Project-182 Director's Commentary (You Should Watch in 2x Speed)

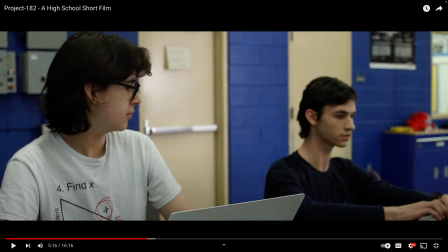and some cinnamon cinnamon some synonyms for circumvention on thesaurus.com is avoidance bypass dodging eluding evasion and null so it sort of fits he's like the circumvention of his programming I forgot that I included
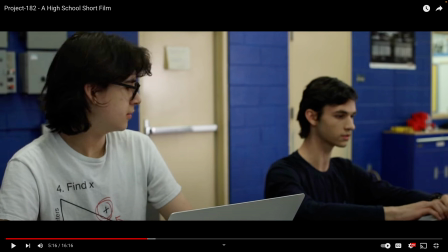that word and then we did our table read at the Buckeye library um all of us all cast and crew all together that was so much fun and i don't have any pictures or video from that i only have pictures from borrows um that night after we did the
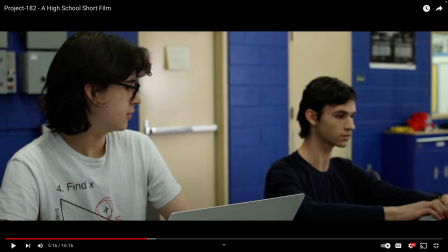table read but i forgot that i wrote circumvention so when we're doing our table read at buckeye library he says circumvention i was like whoa big word alert i didn't even know that i included that
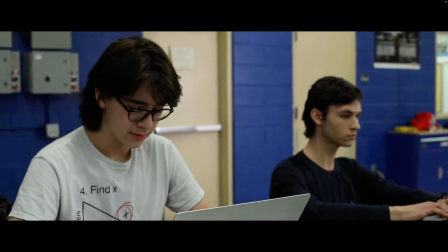i'll have to fix that and he well you know how it goes okay first night scene are you ready axel what are we doing the background of this scene specifically is so colorful like you see colorful lights and look
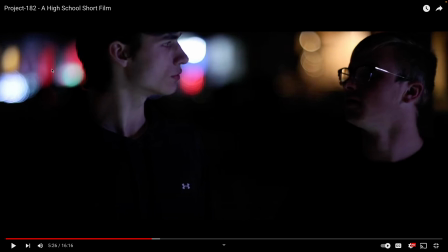look look at all these different colors like red and pink and all this these are christmas lights it adds really cool variety to the otherwise black shot because if these weren't in the background it would be completely black and you would just have the little bit of lighting that i had on the
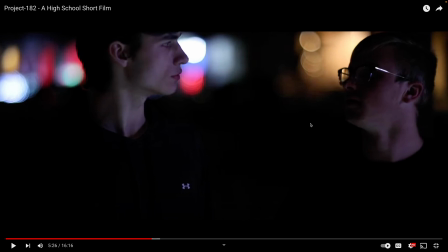sl 60 or no no the ml 60 one of the lights that i had um and then you wouldn't have anything else so i'm super glad that it was christmas time and we got a lot of different people's christmas lights in the background in bosnia well it's really simple all you do is
throw the toilet paper at the tree the
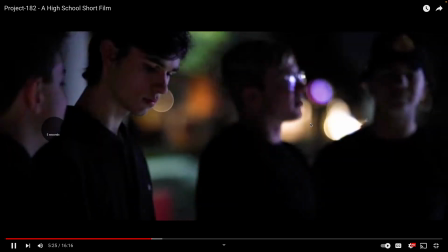original oh sorry let me let me play this for comedic effect real quick in bosnia well it's really simple all you do is throw the toilet paper at the tree okay
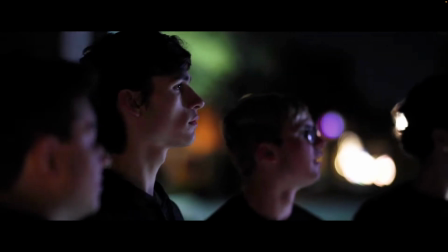the original concept of the scene is like it was supposed to be serious um he's getting in a lot of trouble and he's tp'ing um but this goes along the fact of like tommy's not like a typical bully and this whole thing isn't just portrayed as a whole bunch of hooligans like i it is it is don't get me wrong but it's like it's funny and it wasn't supposed to be funny until after watching this and you can talk to them this is one of the least favorite scenes because it was super cold out um probably not from where some people are from because in Arizona in December it might not sound horrible but when that sun goes down it does get cold and it was super cold when we filmed this scene um and we had to tp that tree over and over again
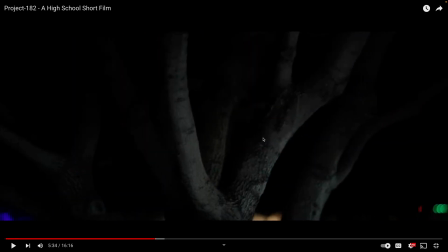because this thing where it bounces off the tree that happened multiple times until I was like okay um we're gonna get a we'll run the camera over and over and over again until we get the right shot and then we got the right shot and I re-watched and I was like this is this is trash well I guess it's literally trash um so I
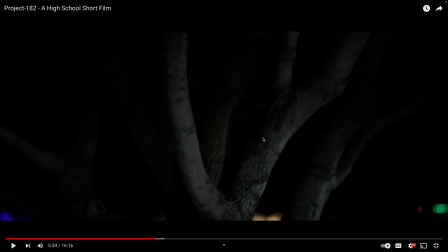was like I'm gonna play this for comedic effect then And then we had a whole TPing scene that I cut because less is more.
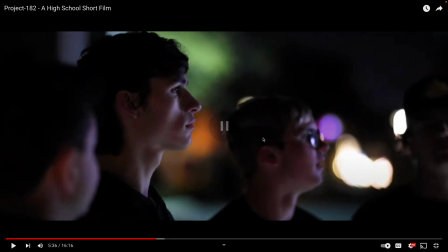Everyone just stares in disbelief. I love how Ryan's mouth is just open. He's like, bro.
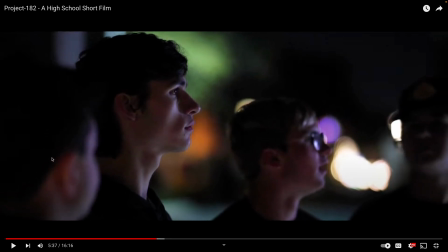We got mischievous kid 2, my friend Griffin, who actually lived across the street from where we were filming this. So it has Michael, and then Chris as well, and then obviously Ryan.
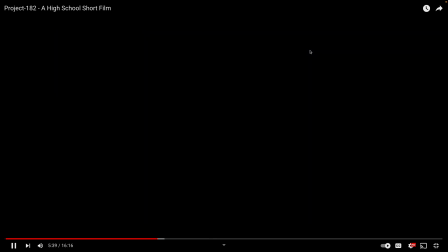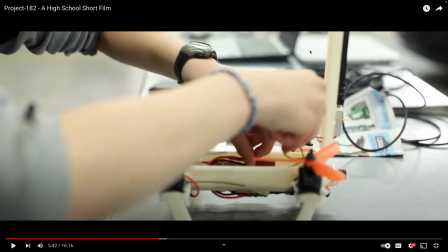All this is, again, original music, which is really cool.
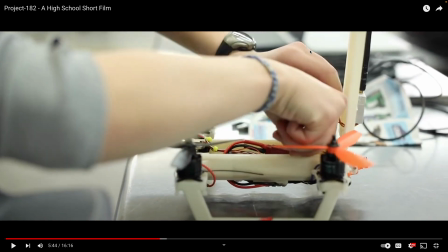This drone I got from Mr. Bot, the engineering teacher, it doesn't fly, so at the last scene I do the little switcheroo with the actual drone that flies and films.